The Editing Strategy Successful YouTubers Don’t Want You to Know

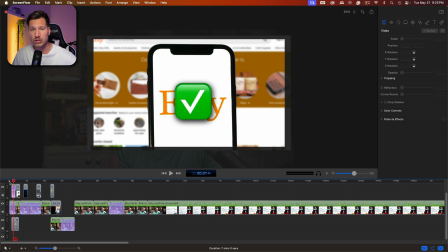(4:08)
I also put the little check mark because it goes along with what he was saying. And I put a little sound. Sounds are very important because it keeps people engaged and, without realizing it, more in tune with what you're talking about because they're hearing something that gives them a little pattern interrupt.
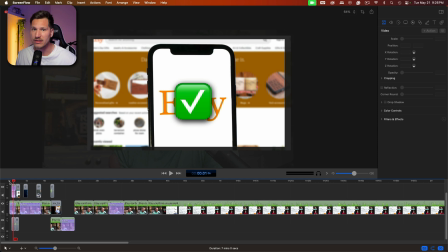(4:26)
So when they hear that, they're automatically putting it along with that. And when they see the green light, they're thinking of a ding. So I put that in there on top of this picture.
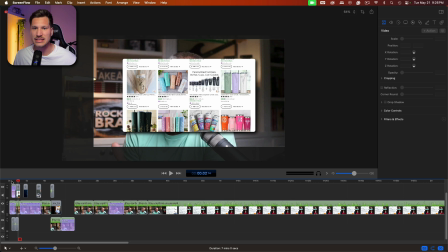(4:37)
Now we did a pop-up, okay? It's not the same thing. It's a little different. Put a pop-up sound. Listen. All right, and I had that flash in. Again, you don't have to get this flashy, but this also keeps the engagement of the viewer. he mentions AI.
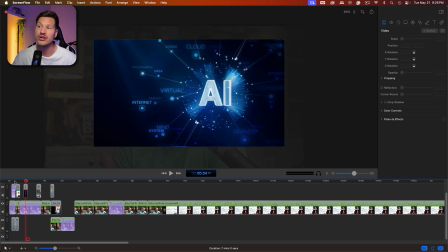(4:53)
So with examples, I'm putting examples that people want to see. When he says AI, people are thinking AI, so I want to put this up there so they know they're talking about the right thing.
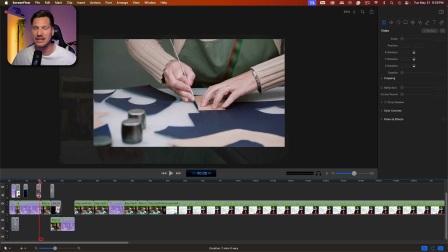(5:02)
When we're talking about handmade, putting someone doing something handmade, giving the example of what he's already saying, but then putting it to a picture. A lot of people are visual learners like myself, so when we see this, we know that we're in the right place and we're learning the right way.
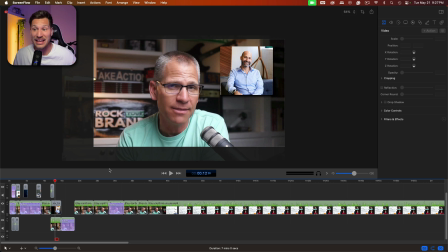(5:16)
Now I can envision exactly who you're talking about. And after that, if you look, I did not do any edits. Number one, because he had a screen up, which you could do in post edit,
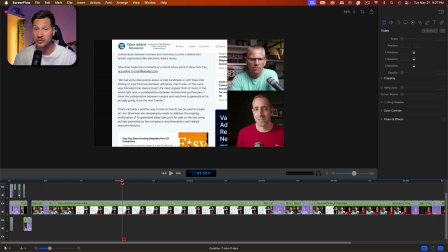(5:26)
or if you're going through live stream like how he's doing it, you can have it on the screen while you're live streaming. Oh, and by the way, if you are interested in live streaming, the easiest way to do it is on StreamYard. And if you go to startyourlive.com, you can get a free trial to try that out. So go ahead and kickstart your live stream.
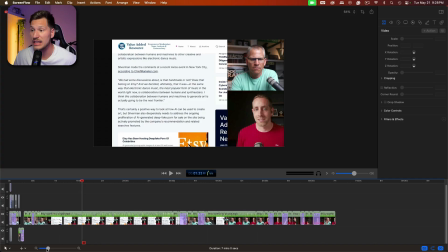(5:44)
And then if you look at the end of the video, it's just jump cuts. That's all it is.
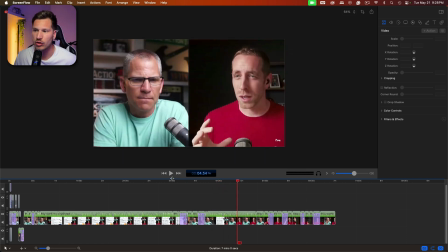(5:48)
Because I already know if they're staying all the way to 4 minutes, they're invested in the video.
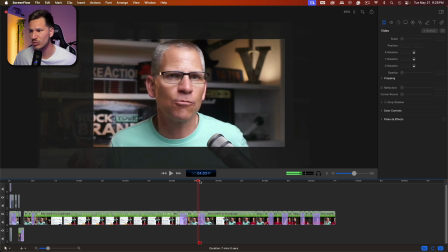(5:53)
So I don't need to go too crazy afterwards because they're here for that reason. Now, time for the bonus tip, step 4. And this is probably the most important out of all of them. And that is find the easiest platform to edit on. Don't follow in the footsteps of what top editors are saying, do this one, do that one. Because you need to find what works for you. I know creators who have over 1 million subscribers and they still use iMovie, the most basic software that you can probably use, and they use iMovie. So it doesn't matter what platform you use, it's whatever's easiest to you. Whether it's iMovie, I use ScreenFlow. There's also Adobe Premiere, CapCut, any of those. For me, my two that I use is ScreenFlow and CapCut. Sometimes I use Adobe Premiere, but I use it in podcasts because I'm able to do jump cuts on the video through AI. So it really just depends on number one, what you're using it for, but number two, how easy it is for you. And if you don't know which one is for you, all of these platforms usually have a free trial that you could try. So try those out, find what one fits you best, and then go start editing on it. Well, those are the 4 tips I had for you. Hopefully it helped. And like I said before, if you want to know how to do jump cuts on your videos to gain retention, go ahead and check that video out over here, and I'll see you there.